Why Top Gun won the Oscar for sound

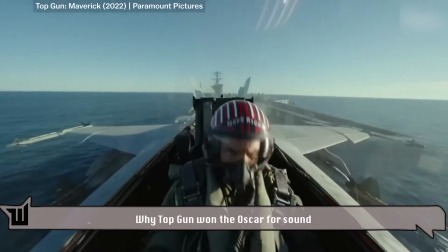Top Gun Maverick, all of this is real.
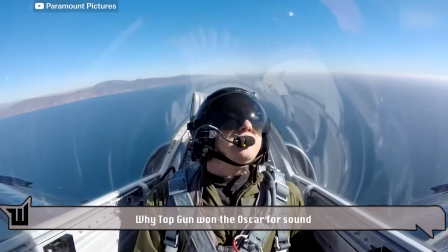These actors trained for months to pull up to 8 Gs, and cameras mounted inside of the F-18s captured real intense flying.
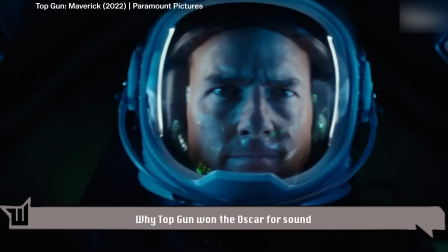Just look at the ripples on Jay Ellis's face. But this shot is different because this plane doesn't exist.
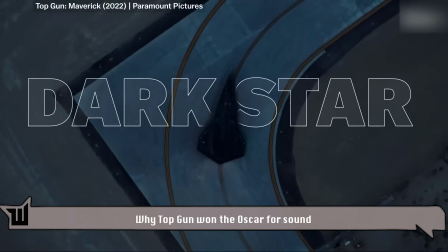It's called the Darkstar, and it uses hypersonic technology,
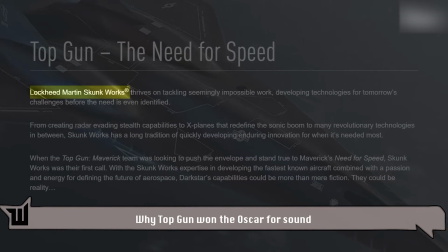a tool that's in development by Lockheed Martin but nowhere near ready to be used like Tom Cruise's Pete Maverick Mitchell does.
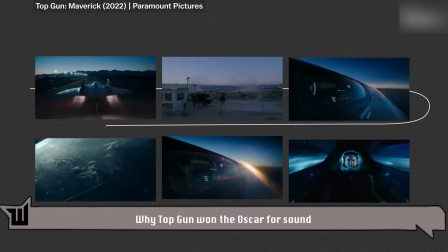This scene is almost entirely fabricated,
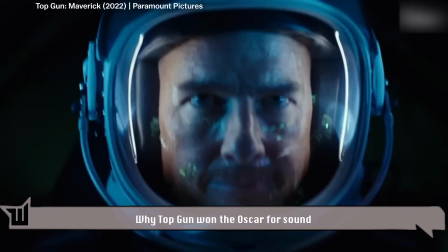from Tom Cruise's convincing sweating and heavy breathing to the impeccable VFX.
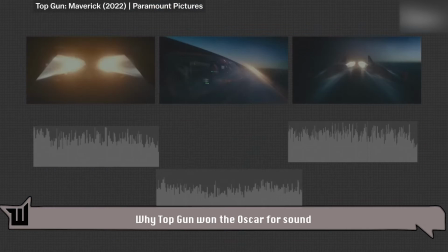But the thing that grounds it for me is the sound design. Which is why I talked to this guy. So I'm Al Nelson. My job on Top Gun Maverick was to define the soundscape for the film, from jets to doors, Foley, ambiances, motorcycles, and all things Maverick. Expectations were high, the bar was very high. There wasn't a good enough option.
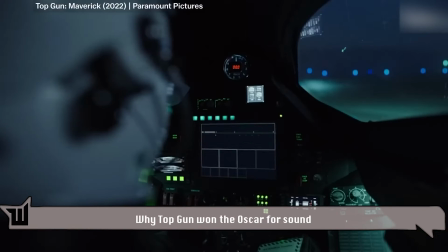It always needed to be as best as it could be. When Al's team first got the Mach 10 sequence, it sounded something like this.
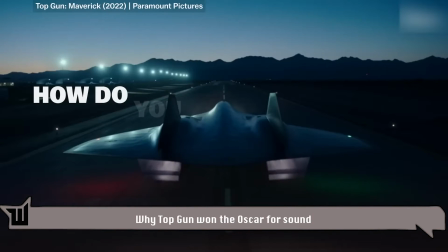A blank slate with one big question. How do you make fake flight feel real? What does the Darkstar sound like? First of all, working backwards, it's not an F-18.
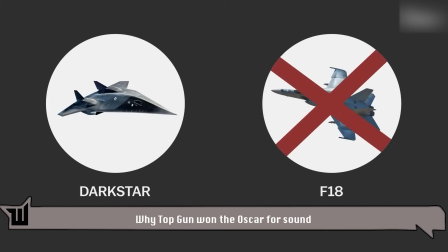It's not a fighter jet.
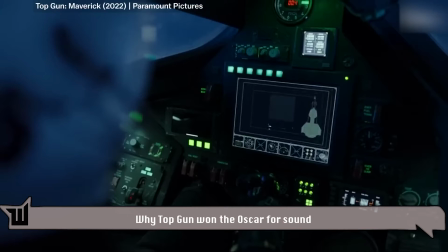The Darkstar is much more elegant, it's much more advanced, and one of the things that was important was for that to be believable as well. It shouldn't sound like a video game. It can't sound sci-fi. You think, of course, of Star Wars. You know, the TIE fighters are amazing, but they're sci-fi, and they used elephants to make them. And so we worked hard. Lots of field trips to aircraft carriers, cross-country trips for jet engines and auxiliary power units.
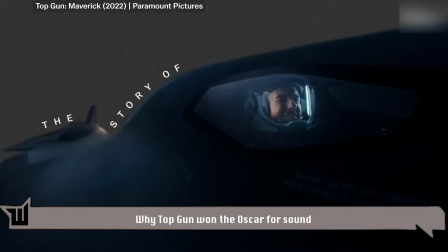We are trying to tell the story of Maverick's flight. Everything we're hearing and seeing should feel as real as it can feel, so that we're experiencing this with him.
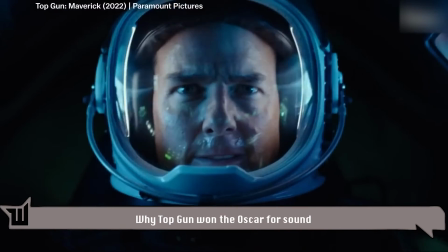And Al's job was to make sure that the experience captured all the intensity of Maverick pushing the Darkstar to its limits. It starts with sounds of technology that we're familiar with. So when you see Maverick launch, he's using turbines. We wanted it to have punch and feel high-tech. It doesn't ramp up, it just goes ka-chunk and then thrust.
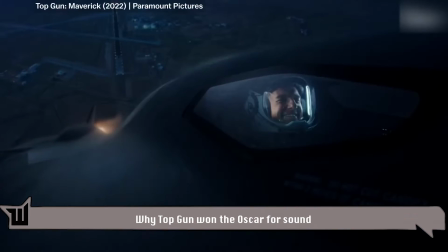Maverick gets up in the air, and as he starts passing new thresholds, increase to Mach 3.5.
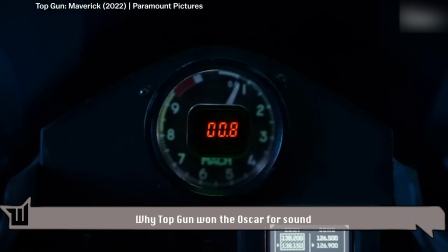There's this subtle beep.
Increase to Mach 3.5.
That starts a simmering build of tension.
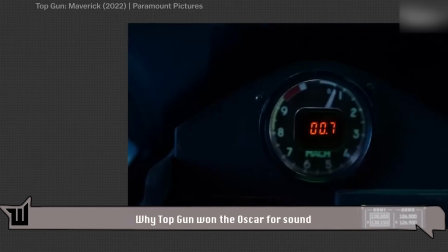Like Pavlov's dogs, we're being trained to know that this tone will keep repeating until we get to the coveted Mach 10.
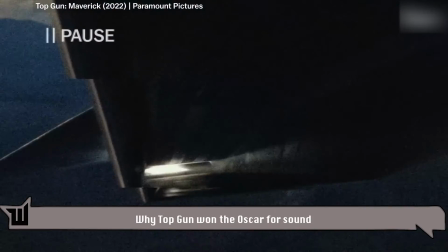But before that, he has to go faster. This time, using technology that most of us don't yet have a reference for.
Transitioning to scramjet.
A scramjet uses the speed of the jet to intake oxygen,
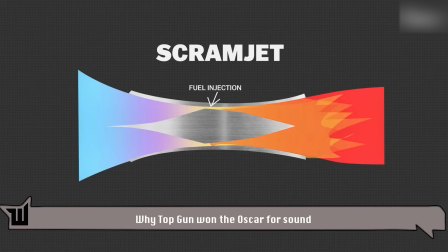which ignites the fuel, as opposed to a turbine.
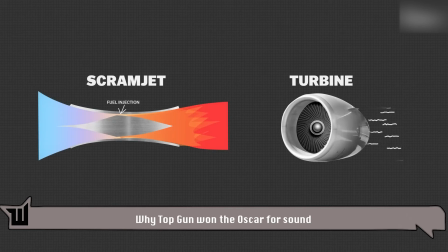A turbine can only spin so fast and can only generate so much oxygen to ignite the fuel. All of that process needed to be articulated sonically.
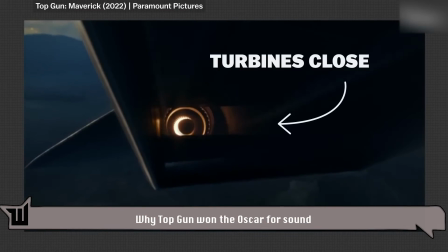He kicks it into scramjet, and then you see the turbines close, and you see the tube open up in the back of the Darkstar.
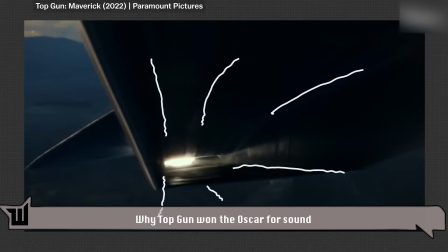At that point, you've got this flow of air going into the jet system and igniting that fuel and creating that rocket.
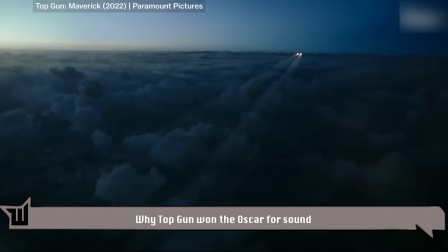And then, the plane is on its way. Maverick starts getting comfortable.
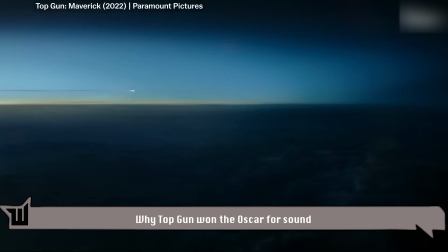We're feeling good. And the soundscape reflects that by becoming slightly more subdued, because...